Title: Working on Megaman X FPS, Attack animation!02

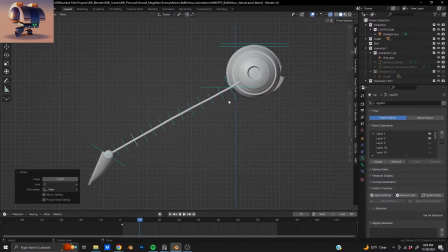532s
But this one's composition, and it's a thing that I want to do anyway, which is work on these really big multi-character illustrations.
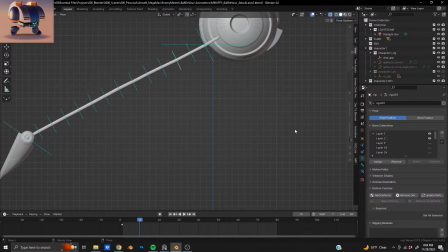540s
So I'm going to be doing some of the thumbnailing process tomorrow on stream,
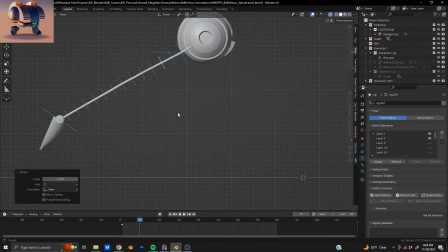547s
and I'll probably be working on it on the day for a bit too, in addition to working on more Megaman stuff during the day. But I figured I would,
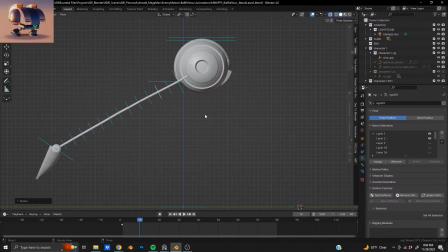556s
switch up the stream a little bit and get back to doing some drawing, and that would be a good thing to do since I want to start working on that. Today I just collected reference for it, so I'll get going on that tomorrow, so that should be fun, I'm thinking.
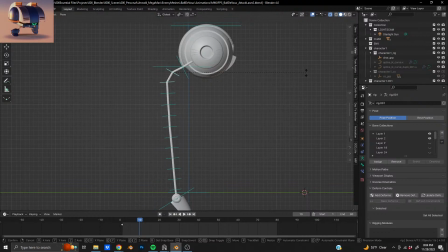curve a little bit also. That way it's a little more gradual.
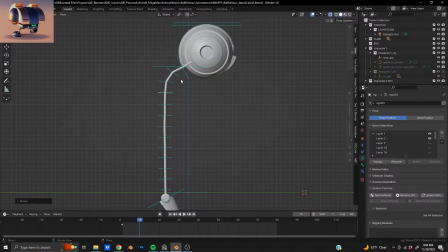Or maybe this should, yeah, let me think about that, because I think,
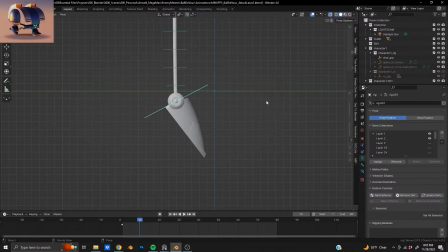yeah, this flatten out, and, yeah, I think actually I want to maintain like a little bit of a curve in these parts for when he stretches up,
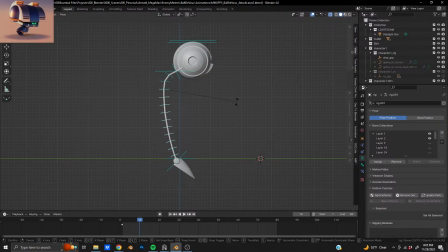630s
so let me see if I can make that work. Just so it's not perfectly straight, it looks a little weird.
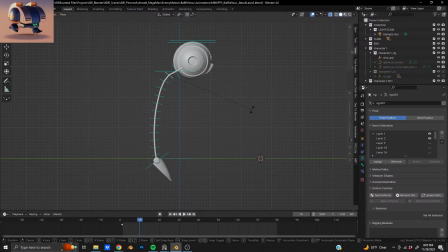Oops. Let's grab this one.
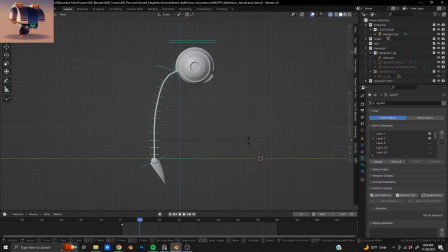667s
Maybe the lower part can be a little more straightened out.
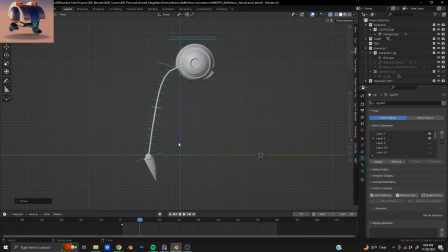687s
And then it curves at the top more, and he kind of comes forward a little bit. Something like that, yeah. And then maybe he can bend at the ankles to give it a little bit of sway. Like when he does that. That might be good.
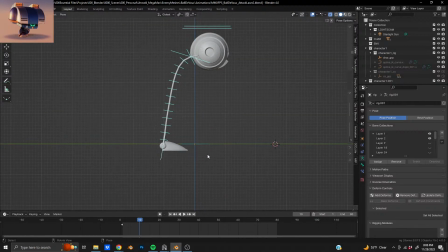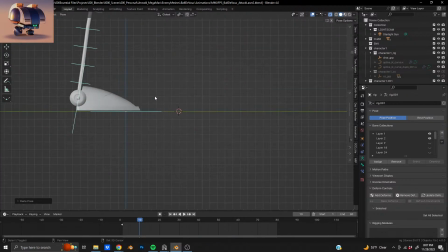719s
Let's mark where that toe is. And then we'll move him over to there. Down a little bit. Okay.
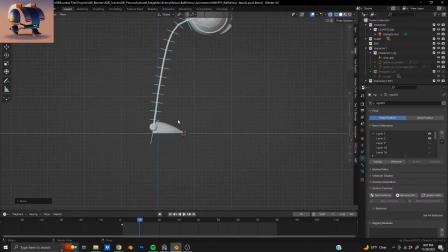738s
Yeah, actually I don't want him leaning that far forward, so let's bend here.
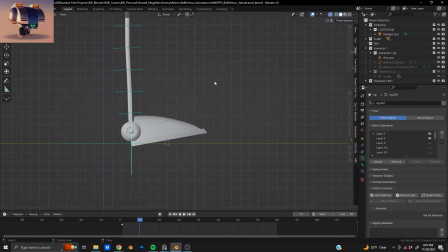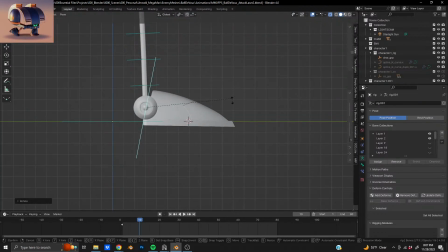763s
In fact, I want him leaning back a bit, so we could do that.